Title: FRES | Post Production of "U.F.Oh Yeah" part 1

Which I definitely think they were right. Cutting that fat out and just jumping right to what matters felt much better. Then we have Josh jumping up and spinning around, and we use the edit to follow his experience of what's happening.
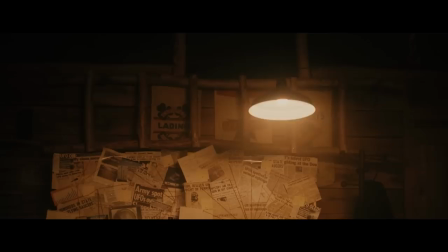[4:24]
He looks, then we look. The camera pans, then we jump cut to a move on the TV. The idea here is that we're focusing in much more, almost as if we're snapping out of his POV and more now into what he's hearing.
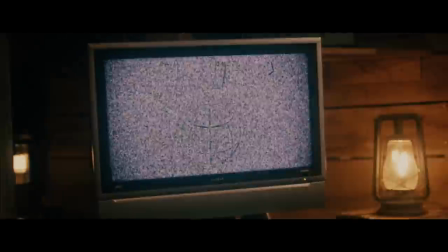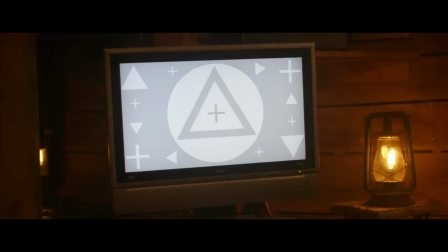[4:40]
And that shot originally looked like this. We threw our tracking pattern on the screen, which we desaturated from our usual green. That way, we would have a glow that would be something that was helping us sell the effect, not a green that we would have to deal with later in post.
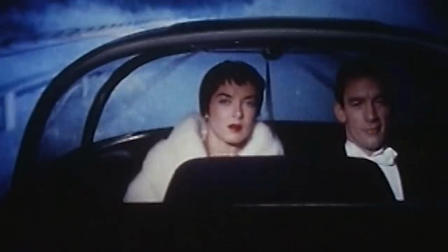[4:52]
In post, I grabbed a bunch of old public domain footage from InternetArchive.org and combined that with a speech from JFK.
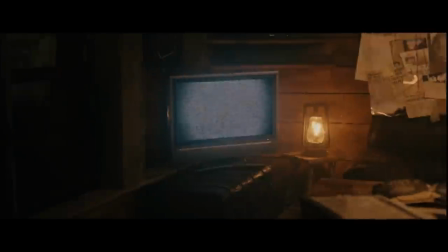[4:58]
The idea here is that we sent these signals into space years ago, and now the aliens are pumping that back to him as a message of peace. I cut this together and handed it off to Stark.
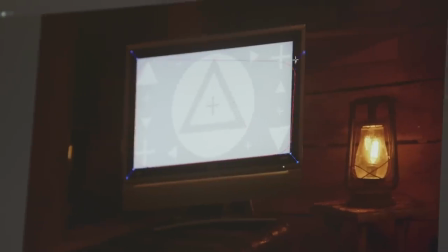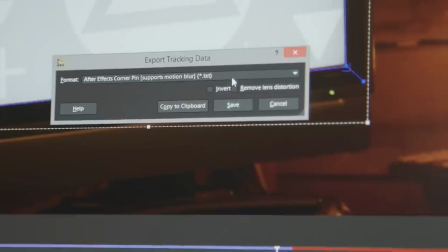[5:15]
Once again, Stark tracked the screen using Mocha, same as before, then copied that corner pin data again and applied that to the screen footage I gave him.
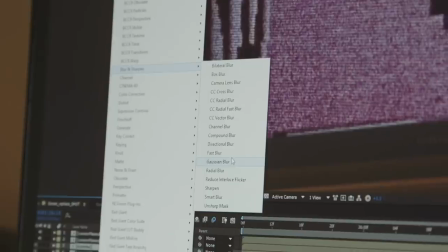[5:22]
After that, he added a slight color correction, blurred the edges a bit, and then added a glow, and done. Super simple, but now a quick break, and then we get back to some post-lovin'. if you are an innovator an inventor or a business person of any kind domain.com is please go for
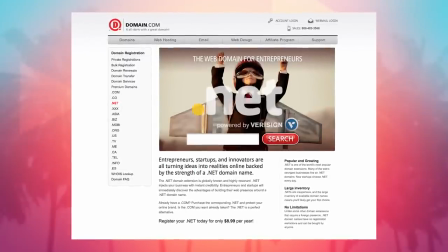[5:36]
your next great idea they have domain extensions a list of like 200 plus and growing like .expert, .ninja, .cc, .nyc and a ton of others to help you really dial in on your brand and we can save you money by using the coupon code filmriot at checkout you get 20% off your email web hosting and domain names so when you think domain names think domain.com
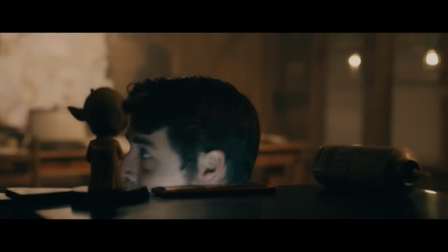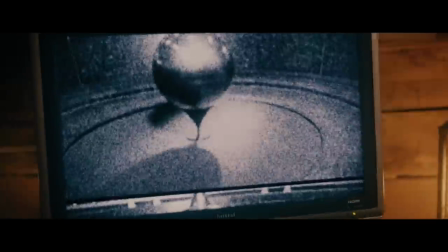So we taped thin Magician's line on the top of the frame, but with the light how it is, you still end up seeing it in the shot.
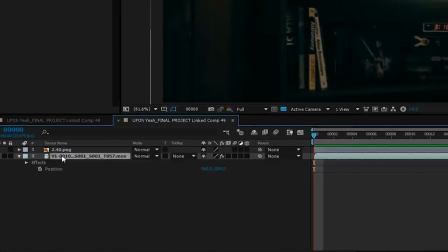[6:19]
And since this was such a simple shot with only a few frames showing the string, I just duplicated that layer in After Effects, offset the bottom layer a frame or two, masked around the string,
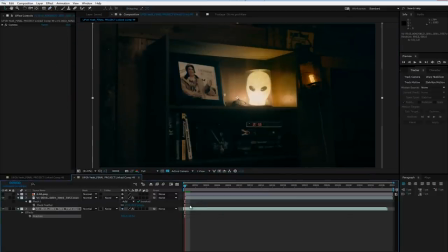[6:28]
keyframing the mask to move with it. In a frame or two, I had to reposition the bottom layer, but that's it.
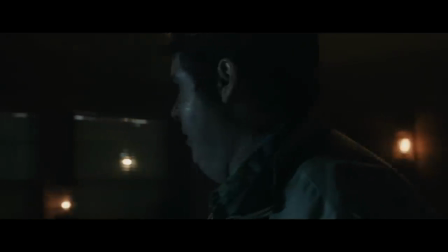[6:32]
The string is gone, and it only took five minutes. The rest of the cabin scene plays out almost in another one-er, with this move to the door landing on his hand.
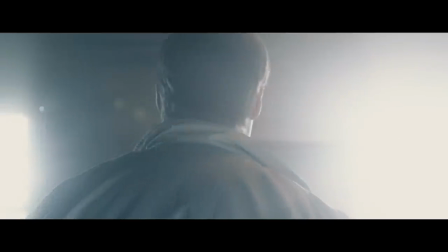[6:40]
But this shot right here originally looked like this. We were able to get the look most of the way there in camera, but with that missing HMI that we talked about in our first episode, we weren't able to get it all the way, but we knew we were going to be able to push it the rest of the way in post.
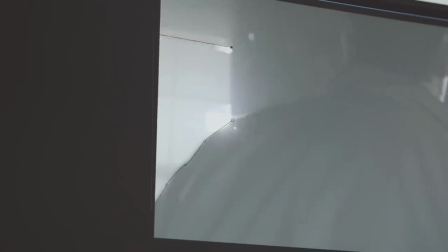[6:52]
Inside After Effects, again, Stark created a solid, then masked around the window to create a matte for that window keyframing to follow until we had a solid matte for the window across the shot.
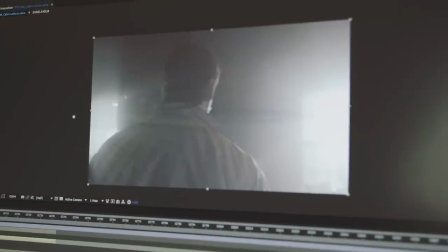[7:01]
Then he applied Shine to that layer and tweaked the settings to match the natural light that was coming through the windows.
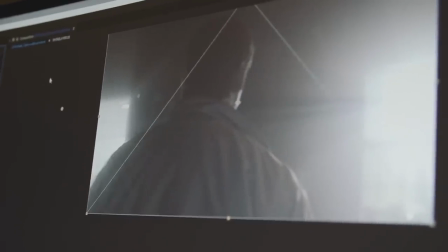[7:06]
Next he keyframed Shine's center location to follow the lights outside so the source wouldn't be bouncing around unnaturally in the shot,
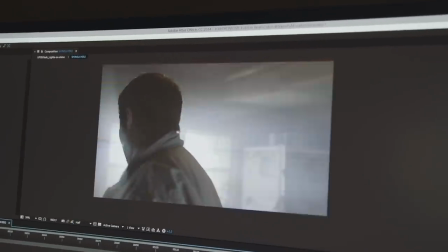[7:12]
and finally keyframe the lights intensity to kick on with the actual lights in the scene, and that's it. What I love about these effects is that none of them are very difficult to pull off, but all of them are extremely important to the film. But that's it for today. Next week we're jumping into VFX part two, moving into some more complicated shots. Again, if you want to connect to any of the filmmakers involved, it's all in the notes section below, including links to where you can find the poster, soundtrack, and our on-set experience for the film. Also, if you're looking to get some Mocha goodness, I asked them if they'd be cool enough to hook you guys up with a coupon code, and they did. So you can use this coupon code right here, FILMRIOT15, to get 15% off VCC or Mocha Pro. Links to that in the notes section as well. But that is it, and I'll see you guys next week.